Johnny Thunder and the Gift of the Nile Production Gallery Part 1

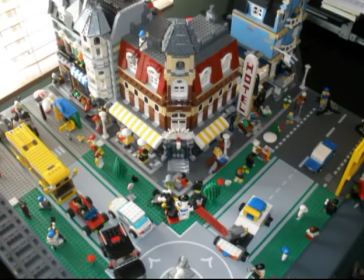Okay here's one of the fruit stands we actually constructed so it gets smashed down yeah there wasn't much in the way of stunts so most of what we did was
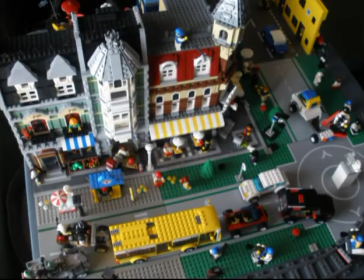have people jump out of the way and people run off screaming well most of the stunt work we left to the professionals some of it was especially useful in this scene which was filmed around um midan kamal which is one of the traffic circles in cairo
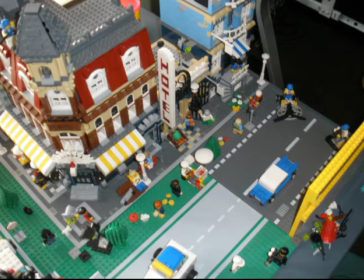and this was kind of an action packed scene it was pretty kind of difficult to film here
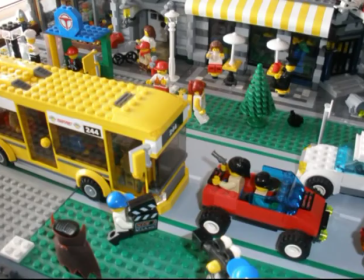because of how tight everything was a majority of the filming was done around the traffic circle uh andrew just mentioned um we filmed the scene it took us about how many days to film the sequence probably about 10
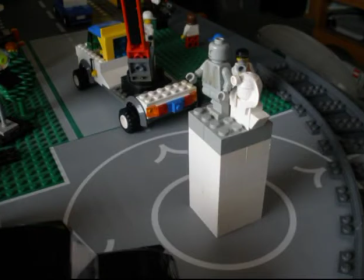10 days 10 days of intensive filming action stonework and it was hot so this was one of the more demanding shoots that we did yeah and this
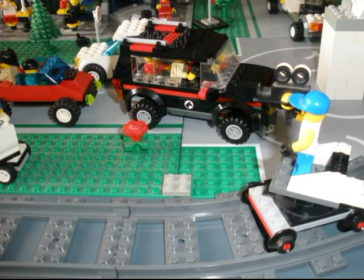little track that you can see in this photo here was made especially for this movie it's a rig to hold the cameraman so that he could get impressive tracking shots of the bus that's how we were able to achieve some of the scenes that you see in the movie here's another set that
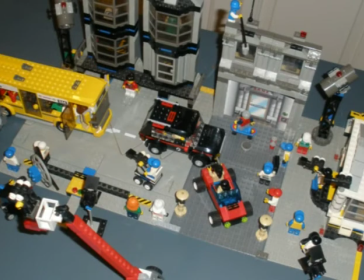we filmed on in Cairo this one was pretty short all we did was just film around the
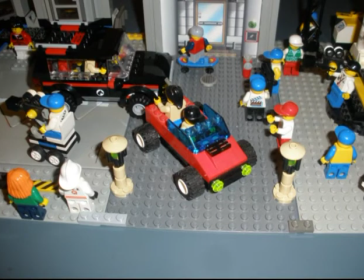corner this was mostly for dialogue reasons more than for action reasons
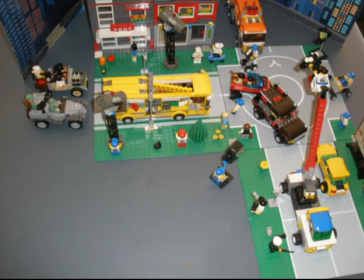here's another shot of a section of road that we filmed the action sequence on if you notice the bus roof is smashed in as
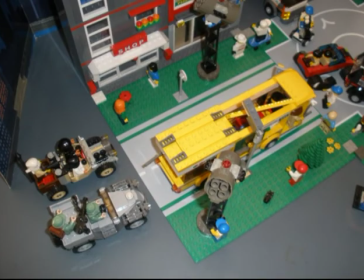we progressively film the sequence we paid someone to mangle that bus take basically take it from a working bus and turn it into just a total piece of sheet
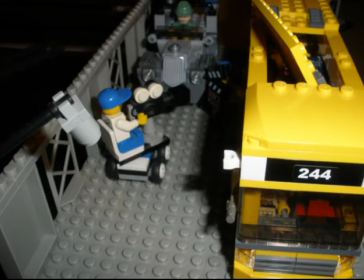metal here is the bridge going over the nile where the russian
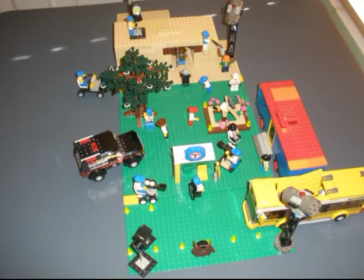jeep takes a dip in the nile and here is the ground in a small building right outside cairo tower and this scene is mainly
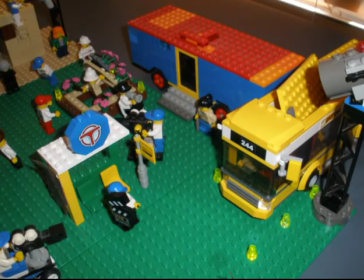here just to show that the villains know that about the
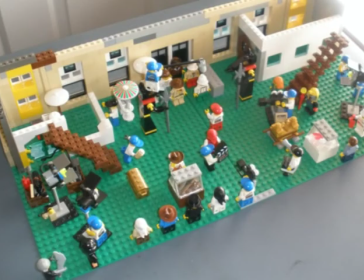treasure and that Johnny needs to beat them after filming the Cairo chase sequence we didn't film in the interior of the Cairo Museum the interior sequences here is the main entrance
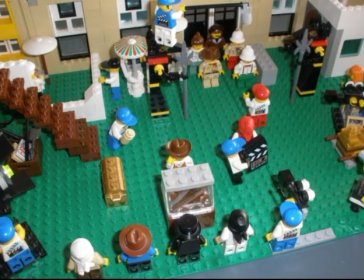area when the adventurers make their big entrance and then for this scene I did a little joke where there's little treasure hidden
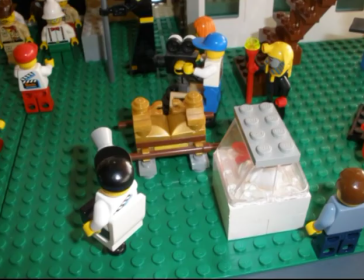around here like for example you could see in one area of the museum I have the Ark of the Covenant set up as a little joke here's one of the big
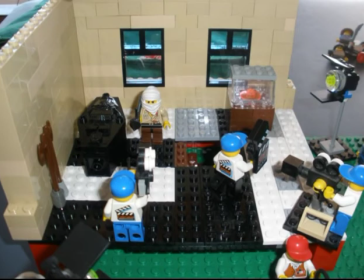action shots of the film the interior fight inside the cairo museum we broke a lot of stuff not any real Egyptian artifacts but stuff we built ourselves back in the sound stages here's uh the balcony
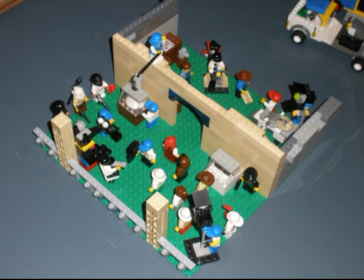we blew up in the film it's the same balcony we where we are introduced to the villain
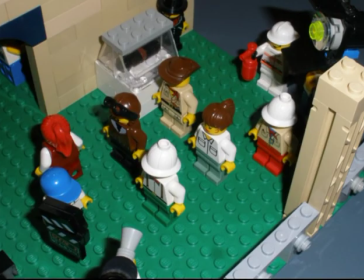sly boots yeah um don't worry that we um fixed up the balcony and um sent us about a million over budget but it's okay um we were just holding to promises and such and we still got the movie made as you may know here is inside the storage room where we first get
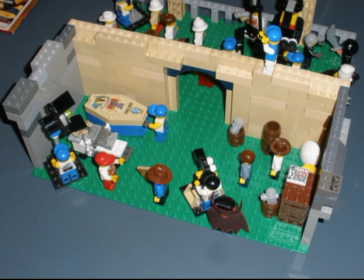introduced to dr hyrum aziz now there was a mummy on a preservation carton here he was supposed to appear in the movie but
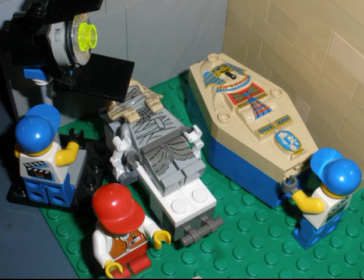um but because of the direction and such we were not able to put him into the movie so here's a little picture of him on the preservation cart.